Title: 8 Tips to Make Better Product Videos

Jarvis, open mask. Here's eight tips for beautiful product videos.
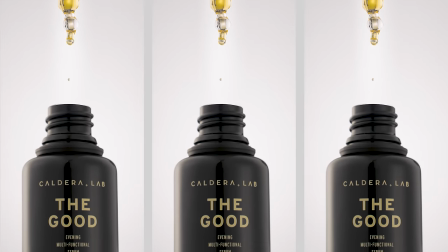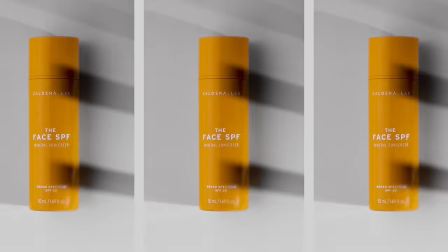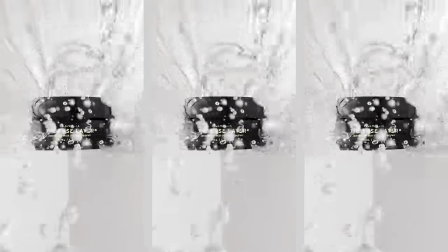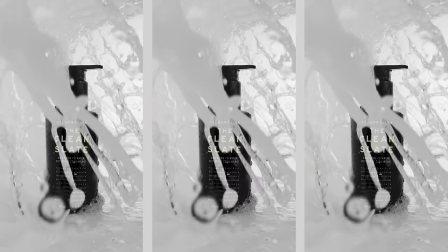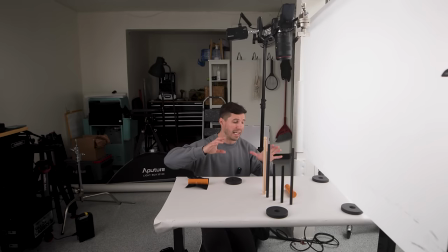29s
One of the first shots I'm gonna do is a light reveal shot for the product.
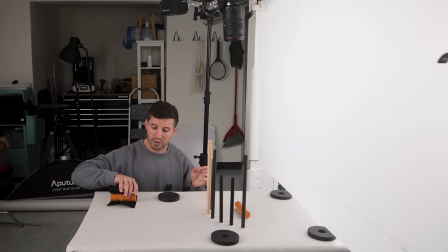33s
My client has a bunch of different types of products. The one that we're shooting for this is an SPF sunscreen. The idea with this is that we're gonna use light to reveal the product, but we're gonna do it in a unique way by using light and shadow.
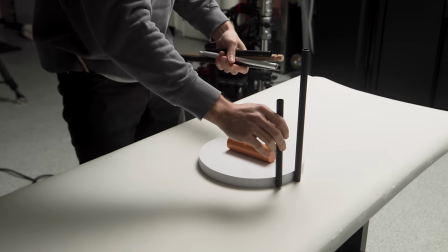45s
And it's kind of a play of sunscreen, right? First, you're gonna place your product in the center, and then you're gonna wanna get something that's kind of circular because that's gonna give a nice arc to these.
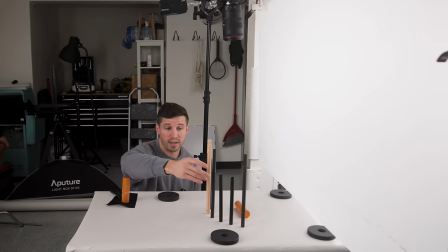54s
And you're gonna wanna find something similar to these. These are again, camera rods, but you can use anything that is all the same size. If you go wider, it's gonna be a bigger shadow. And if you go thinner, it's gonna be a smaller shadow. After you get the circle, you're gonna mark down with even spacing in between these.
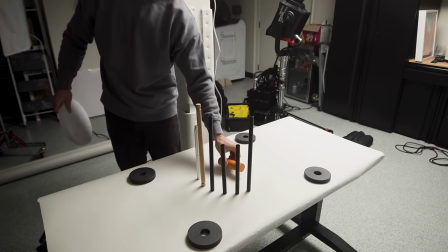71s
So it creates this perfect spacing of those shadows. After that, it's really that simple as you're gonna put your camera.
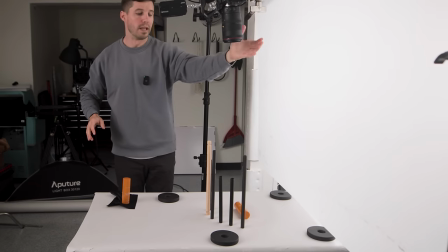76s
I have my Canon R5 with the 100 millimeter macro pointing straight down.
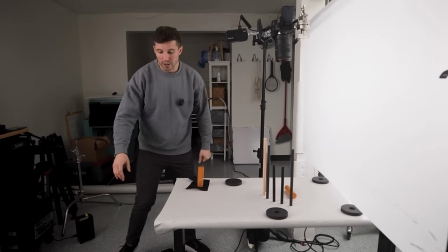81s
We have everything faced exactly how we need it. And then you can take any kind of hard source light like this.
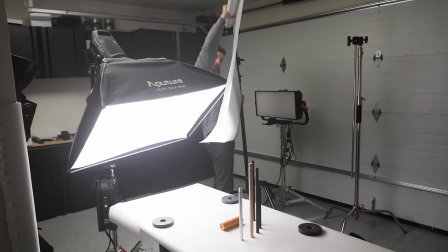86s
You're going to take two lights, your key light, and then you're going to create with this light,
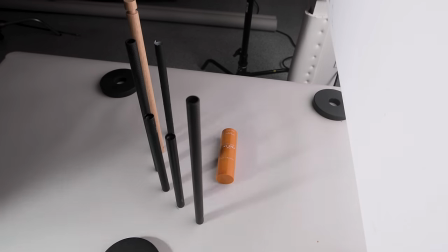91s
you're going to just move it back and forth, the hard source light, and it's going to create the shadow going across this.
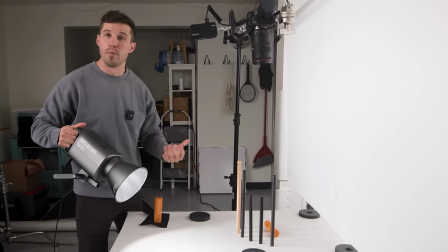98s
And when you move it, that's going to create your movement in the shot just with the light.
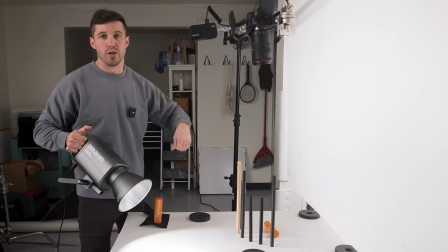103s
And in post, you can probably do a zoom that looks like this.
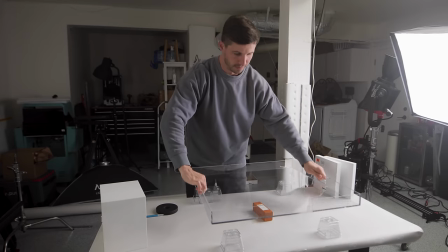108s
we are on to our second beauty shot what we are trying to get is we're trying to get all the products but they're actually underneath the water to
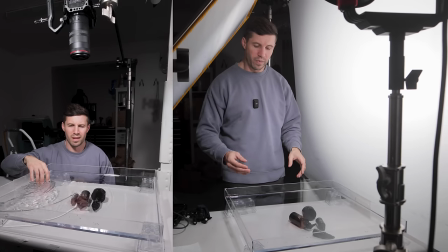116s
create this ripple effect without them having any droplets or dirtiness on them but it also creates this really cool shadow look because of raising the
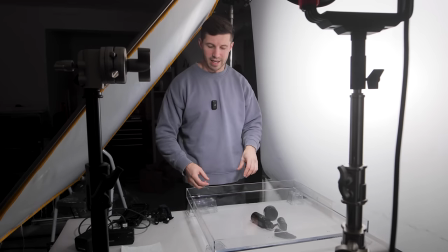123s
water up when we go like this and we shoot a light directly at it it creates these shadows onto the bottom right down here it's
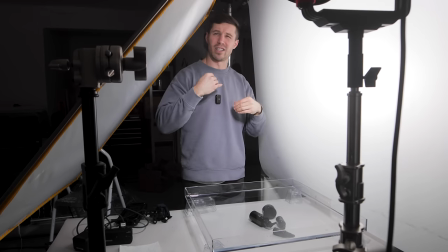130s
all about the angle of your camera is the inverse of the angle of the light to create that like reflecting look but instead so we don't have with
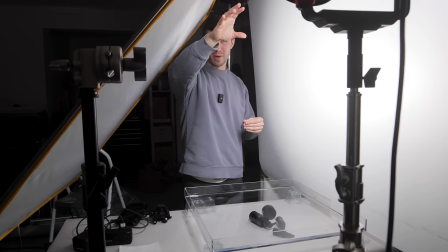137s
the light just blinding out and blowing out the shot. We have it a little bit lower, but you wanna be very specific where your hard light is.
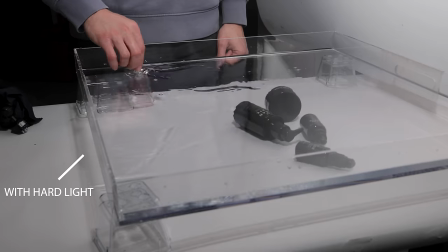144s
You're gonna have to play with that a little bit because that's what's gonna create that shadow and that reflecting look.
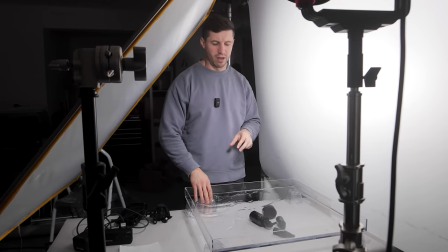149s
If we remove that light and just have these soft lights in there, it's not gonna create that look. Unfortunately and inversely, it does create a hard light onto your product here.
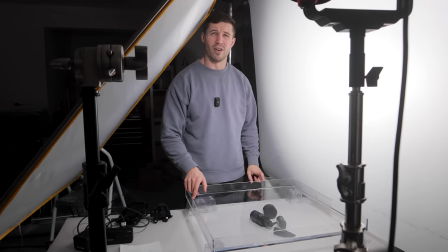157s
This is just a tray that I bought on Amazon for very cheap. Don't build your own, I've tried, it's terrible. The only problem is they do have holes right here.
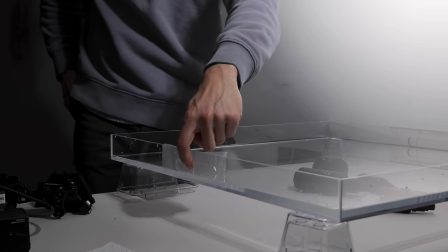163s
So we use some Flex Seal. Flex Seal. So I'll put a link for you guys to buy this cause this is working much better than the one I built that was leaking a lot of water.
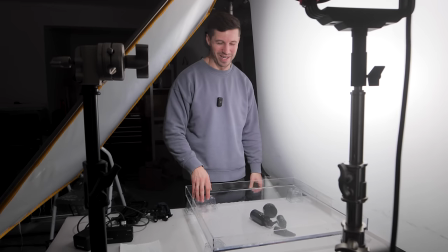172s
It was a lot more expensive. This is like 20 bucks. So Flex Seal.
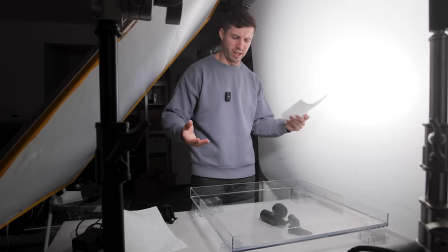180s
Tip for when shooting with water cause when shooting with water you're inevitably get stuff into the water and it's gonna show up on the camera.
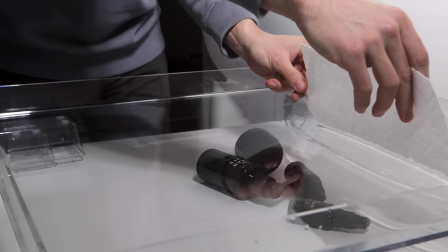187s
Just take a paper towel like this and kind of use it as a filter and just drag it across like so.
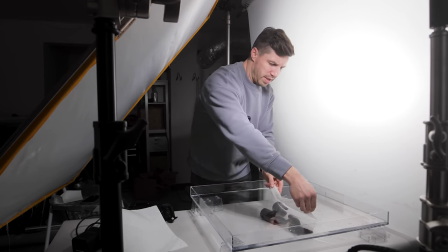194s
And then you can flip it to the other side. and it just helps kind of clean up and capture anything on the top of the water.
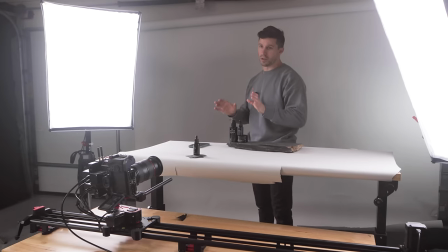200s
What we're doing now is a really cool, unique reveal shot. What you're gonna need for this is a motorized slider.
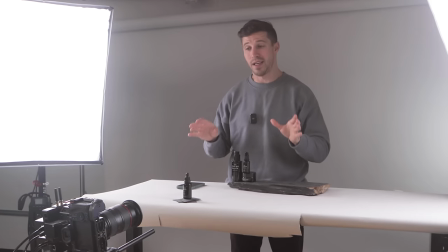206s
I'm using the one by Xebo because it's the most accurate slider I've used. It's also crazy fast.
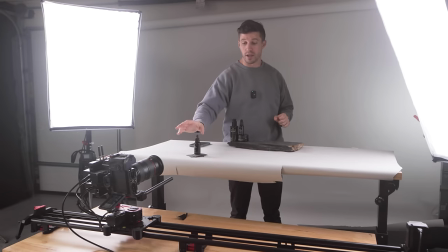211s
The way that it works is we're gonna do this shot twice. First, we're gonna have our full products in here, this one and this one.
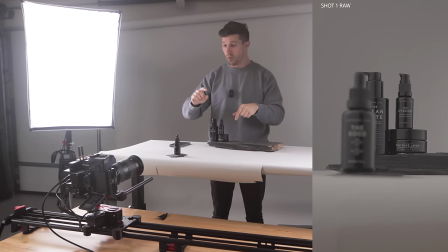219s
We're gonna focus, when they're both in here, on the back products. We're gonna run it like this and it's gonna go from side to side really fast.
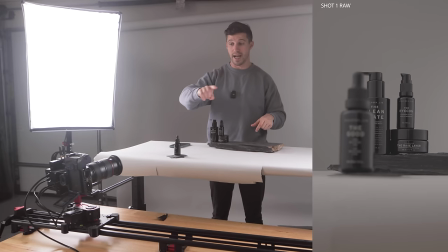227s
That's why this thing is dope. And then it's gonna go back like that. And we're just focusing on this.
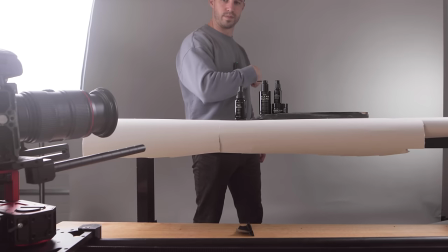232s
In the real time, we're actually doing this much slower. I'm just showing you guys, for example.
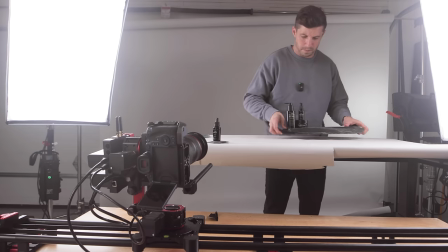235s
Then what we're gonna do is take all of this, remove it out of the shot, and then focus just on this.
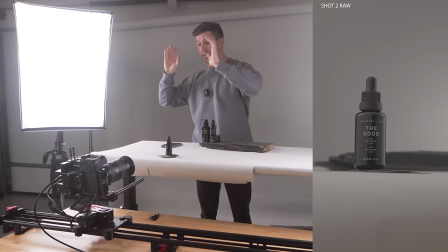241s
So what it will look like is, it's gonna start on this product, fully in focused.
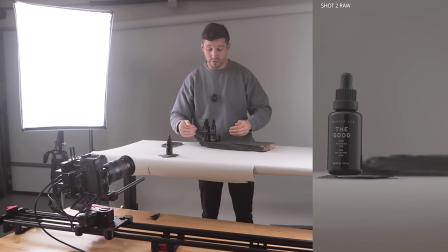247s
And as it moves, we're gonna reveal this. And this is also gonna be fully in focus.
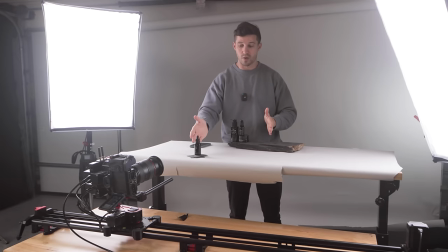252s
And the reason why we're doing it focus twice is because otherwise this can be super blurry in the background, which rings the whole point. It's called forced perspective. And they're going to look like they're both perfectly in focus. And it's going to magically reveal like this.
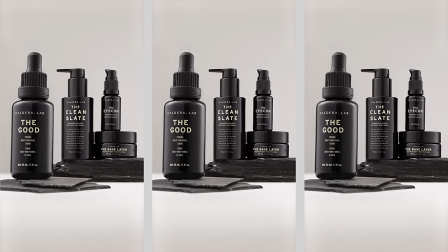Let's talk about today's sponsor, Core, and their new battery, the Nano X. I've been using the Nano X for a while now to power my Ursa Pro G2. I love how long the battery lasts. I love that it's lightweight. And most importantly, how durable it is.
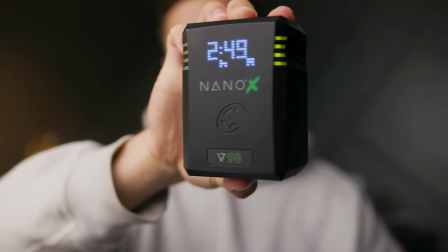282s
Some other cool features that has a unique LED display and uses wraparound LEDs to display the battery power percentage from a distance.
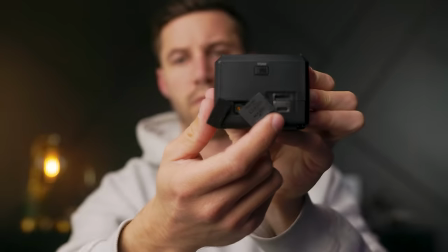290s
It also has a P-tap and USB connections so you can power your focus motor or charge your cell phone. When powering your camera or lights, you want something that's going to be reliable. It's that simple. Core's been in this business for a while now and they know exactly what they're doing when it comes to batteries. And then Nano X is living proof for that. So go check it out. Another day, another shot.
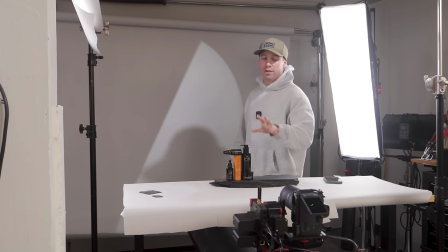309s
Today is day two of filming and what we're doing today is filming our group light reveal and you may have seen this in my fellow commercial that I did or how to make a copy commercial and what this essentially is is just taking your light and using it as an action to motivate
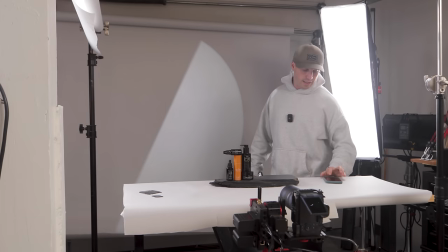324s
some intrigue in a mystery reveal and the most important thing to do is first off you're gonna set up all your lights you got your key
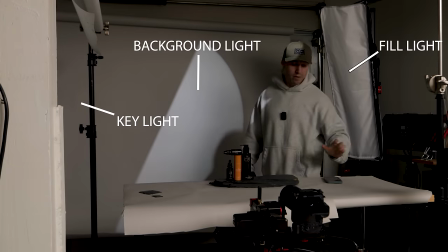332s
fill background light your background lights gonna be your most important because what that's gonna do once I turn off these two lights and and don't mind the
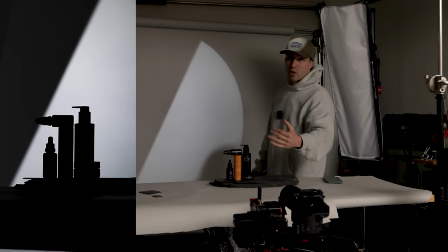340s
BTS light is create a silhouette of your product itself. Right now the camera only sees a black image shaped outline of the product.
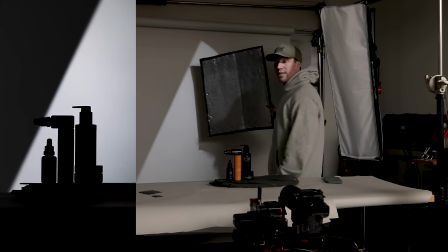348s
And the way you get that is because you need to have something that's lit behind it to create a silhouette.
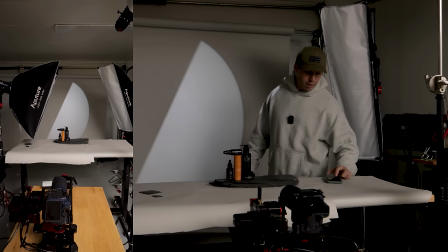353s
We first do our shot where we move the camera and all we do is we're using our slider.
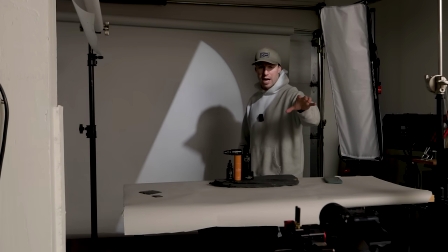358s
This is by Xebo. I'm on the Canon 100 millimeter macro lens. And then what it's gonna do is push in.
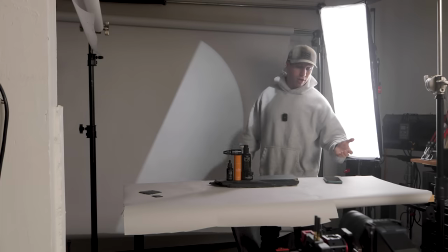363s
After we get that shot, the silhouette shot, then we move on and we turn on our fill light like this. and we do the shot again but we use something like
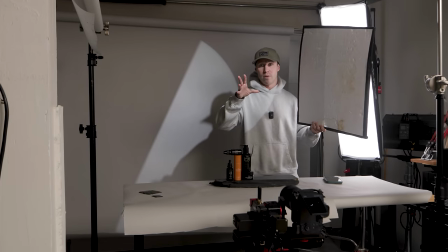370s
this instead of just turning it on so it's not just a boom we use something like this that's going to block the
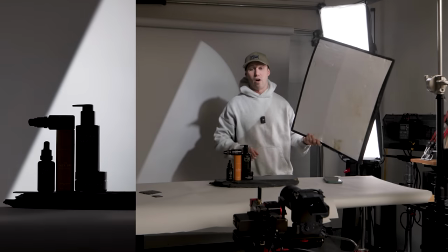375s
entire light and we slowly go like this to reveal the light onto it after we do that then we just go back one
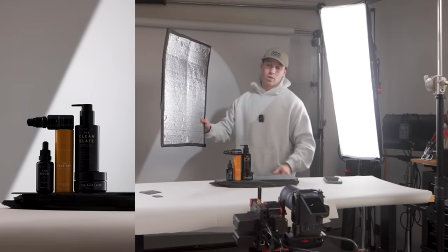383s
more time to our key light turn on the key light and we do the same thing one more time reveals light comes onto it right and you want to use
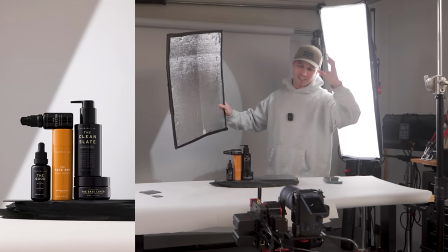390s
something like divotene muslin something that's going to be big that's going to cover it ideally black because if you use white it's going to bounce everywhere
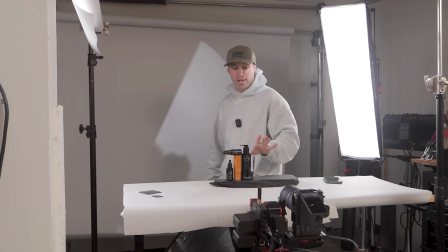396s
and then we're using a slight rock right here with our products that we've staged specifically for the way that our client wants.
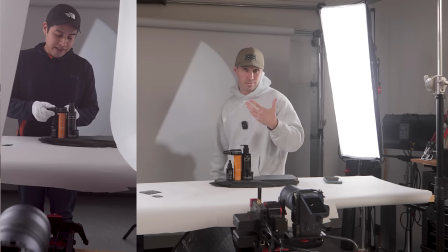403s
This takes a lot of time to balance them out. Alex was spending a lot of time as I'm looking in the camera at all the lines, make sure everything's straight,
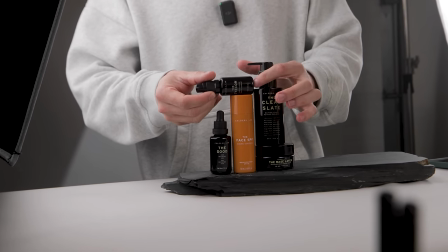409s
everything's perfect because you want it to make it look perfect for product shots.
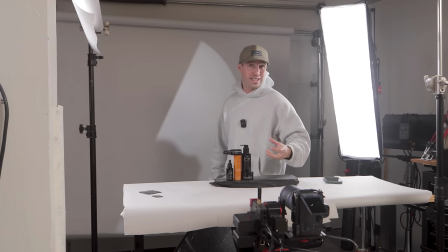414s
At the end, you blend all those three shots together and it gives you something that looks like this.
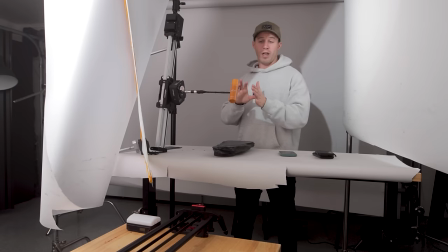422s
We are now doing our next shot, which is a hero landing shot.
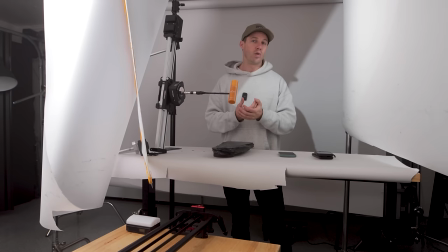425s
And this is actually very cool because this is a great reveal or introduction to your product and makes your product look very powerful. And the way we're doing this is I'm doing a little bit more complicated. You can do this by hand.
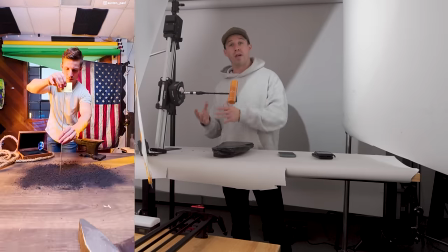437s
It takes a little bit more practice, but I'm using a motorized slider with another motorized slider.
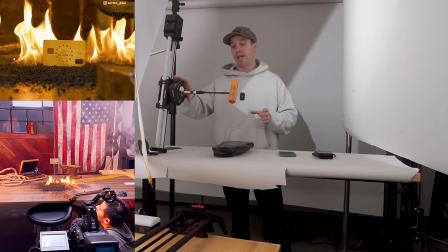443s
We're using the Edelkrone one right here with the head one, and that's allowing me to control the product.
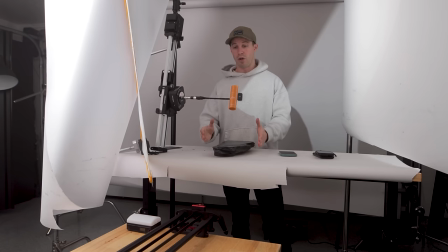448s
And you can think of it as like a product mover. What it's doing is It's gonna lower the product like this and then make it land onto this rock.
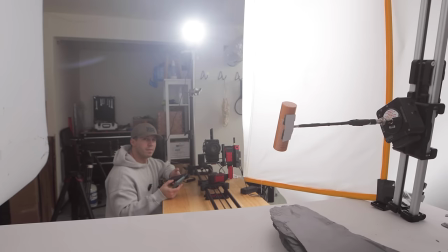456s
And at the same time, the camera is supposed to push in and then focus onto the product. So it's tracking the product laying onto the rock, which is a very cool introduction shot.
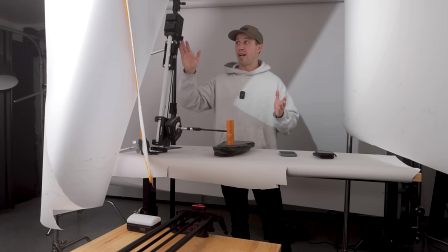464s
The way that we did this is we have the slider on a motorized thing right here,
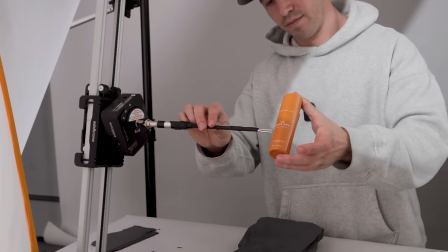467s
then the head one, and then I have a knuckle, a C-stand knuckle adapter to a female,
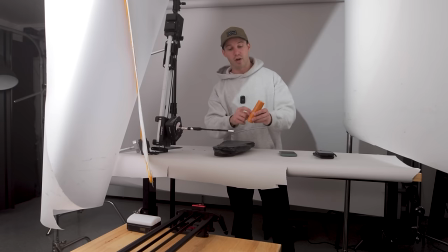474s
to a metal straw that I cut and flattened because we didn't want to drill a hole into this hard plastic. and then I flattened that so that it's kind of like a spatula surface.
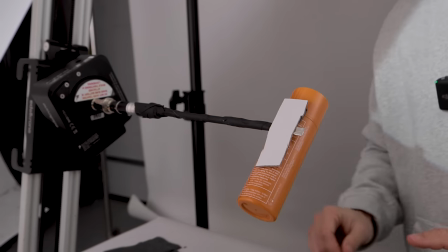483s
And then on the back, cardboard with double-sided tape.
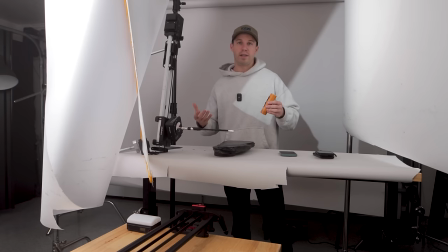486s
Really, when you guys are rigging things and trying to do these shots, you just have to be creative and think outside the box and really think about like, okay, how is this gonna make this movement? You imagine the shot and then you find things around the house.